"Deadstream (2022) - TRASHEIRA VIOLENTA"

Ele não tá vendo o chat nessa hora, mas a gente tá vendo ali, então cria um suspense na cena. O filme é um found footage que usa muitas câmeras,
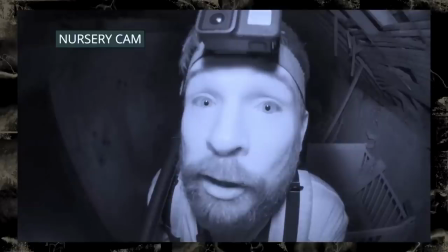o primeiro ato todo é o Sean colocando e explicando também as várias câmeras ao longo da casa, porque que ele tá colocando uma em cada lugar,
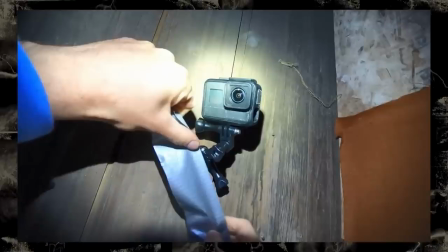além das duas câmeras que estão nele também. E isso também tem alguns usos criativos ali. Aí tem um momento que aparece outro personagem.
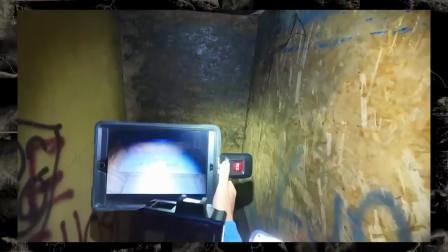E o Shonon coloca uma câmera de ponto de vista nesse outro personagem também. O que é usado também pra fazer umas cenas boas.
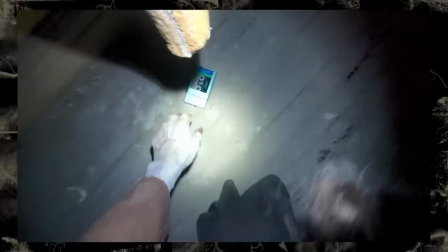E no final ele consegue até meter uma câmera em um dos fantasmas. Então ele pega o ponto de vista de um fantasma ali. Que também é muito bem usado no filme. Tem várias cenas bem criativas aqui. Tem uma cena que a luz apaga e a gente fica um tempo sem ver nada que tá acontecendo. Quando ela volta, o personagem tá em outro lugar completamente desnorteado. A gente também fica desnorteado, né?
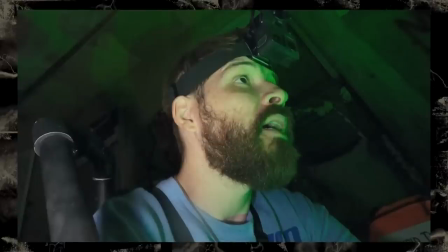A cena do tabuleiro I já toda iluminada com umas luzes verdes que o personagem levou Fazem essa atmosfera sobrenatural que funciona bastante E tem esses detalhezinhos de visual ali No começo o personagem estabelece que a fantasma principal da casa se chama Mildred É uma mulher que se enforcou em cima da escada Depois
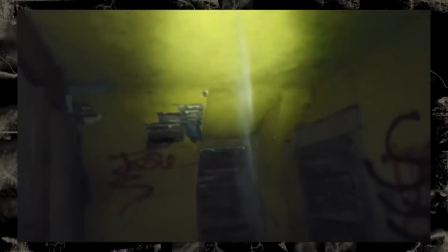ele escuta um barulho no corredor e vê uma poeira caindo ali do teto Formando uma linha,
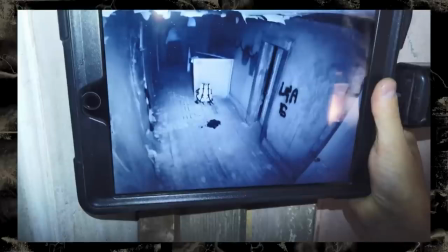como se fosse uma corda ali E logo depois disso a fantasma começa a aparecer pendurada ali, enforcada no teto Tem vários momentos tensos aqui,
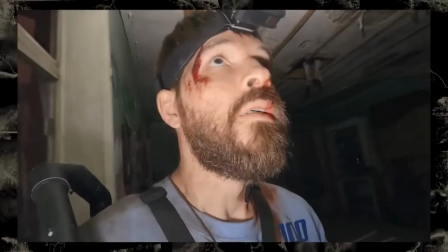bem clássicos de terror, né? O fantasma se movendo no fundo da gravação, que o protagonista não tá vendo, mas a gente vê. Sempre acho isso efetivo. Ou um susto bem trabalhado aqui, que eu acho que é a primeira vez que eu vejo um desses no cinema, que eu chamei de o Jump Scare do Five Nights at Freddy's. Se eu fizer um guia do Jump Scare Parte 2, eu coloco esse. Que é o protagonista andando pela casa e vendo os fantasmas pelo iPad dele,
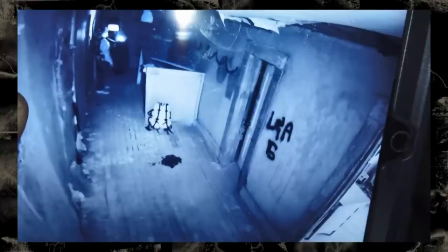que ocupa a câmera toda, até em um momento que ele abaixa o iPad e a gente dá de cara com o fantasma olhando pra gente. Então é, o filme é bem engraçado, mas também tem essas cenas de terror muito bem feitas. E o visual de tudo é muito bom. Acho que o departamento de arte aqui fez um trabalho foda nessa casa abandonada, porque ela não é uma casa abandonada de filme de terror, dessa tradicional...
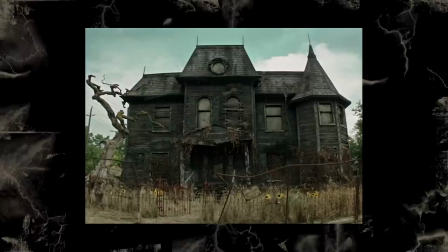Lembra da casa do Witch, a coisa? Aquelas casas super sombrias e macabras, empoeiradas, mas bem preservadas assim com o tempo.
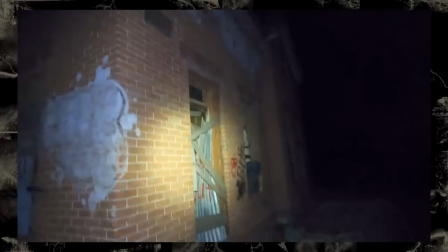Não, isso daqui é uma casa abandonada normal, é um lugar que você pode encontrar em qualquer lugar. Todo cagado, destruído, cheio de merda jogado por aí de gente que foi dormir no lugar.
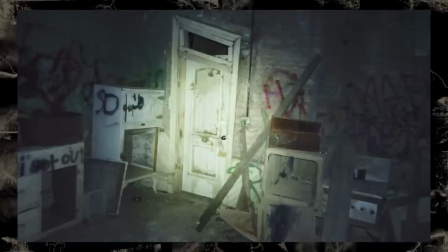Tudo podre, grafite na parede. O lugar passa uma realidade maneira ali, ao mesmo tempo que ele também tem seus locais macabros de filmes de terror. Tem uma sala suja de sangue, tem um porão macabro, esse tipo de coisa. Tem também umas piadinhas e referências no visual do filme também.
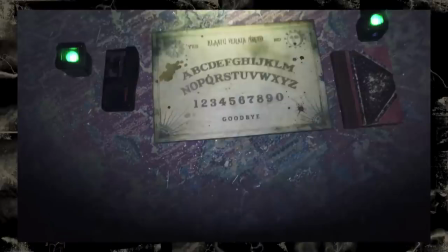O tabuleiro Ouija que o personagem usa, tem as três palavras do Army of Darkness também lá, escritas no tabuleiro. Uma referência direta aos filmes do Evil Dead, que esse filme tá sendo bem comparado. E tem um dos grafites na parede de um quarto que é um balão vermelho, de novo mencionando Itch a coisa aqui. E o legal é que quando isso aparece, o chat comenta isso ali no canto. O protagonista não vê, mas o chat vê. E isso pra mim foi muito bom, cara. O chat ali do lado no filme foi um show à parte. Porque o Sean responde alguns comentários ali, mas não todos. E tem muita coisa que passa ali no chat comentando sobre o filme, comentando sobre o visual, falando sobre a trama, fazendo uns comentários metalinguísticos ali. Eu só acho que o uso desse chat foi meio arbitrário. Porque às vezes ele aparece, às vezes não. Ele aparecia mais quando o protagonista estava lendo ele, Mas tem uma cena ou outra que o chat só fica lá E assim, se fosse pra fazer isso Eu preferiria que deixassem o chat ali o filme todo Que eu acho que seria engraçado também E teria muito motivo pra rever o filme E ficar prestando atenção nos comentários ali Mas pra falar mais sobre esses comentários cínicos do chat E também pra comentar mais sobre o roteiro É hora de entrar na Spoiler Zone Então vamos lá
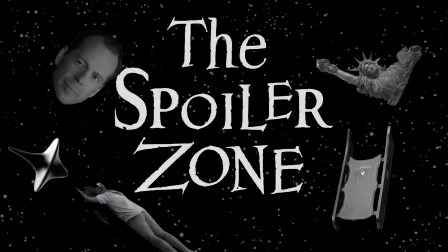Eu acho que o principal aqui é que o roteiro desse filme É muito bom e muito bem estruturado É o tipo de roteiro que a primeira metade estabelece vários objetos e elementos que vão ser utilizados na segunda metade do filme.
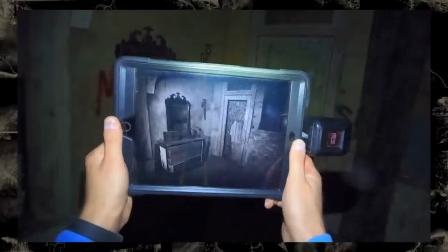Começa pelo chão andando pela casa, explicando cada cômodo do lugar,
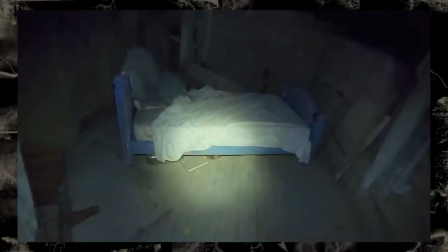como cada um tem o seu fantasma ou evento macabro particular que aconteceu, e mais tarde a gente vai ver isso tudo no filme.
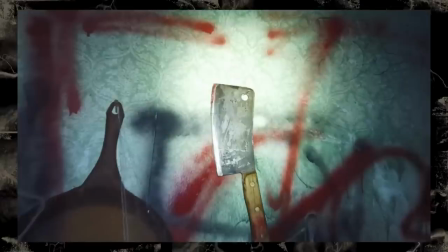E tem os vários itens que são apresentados também. Tem um cutelo na parede que recebe muito destaque no começo, e você sabe que vai parar na cara de alguém depois.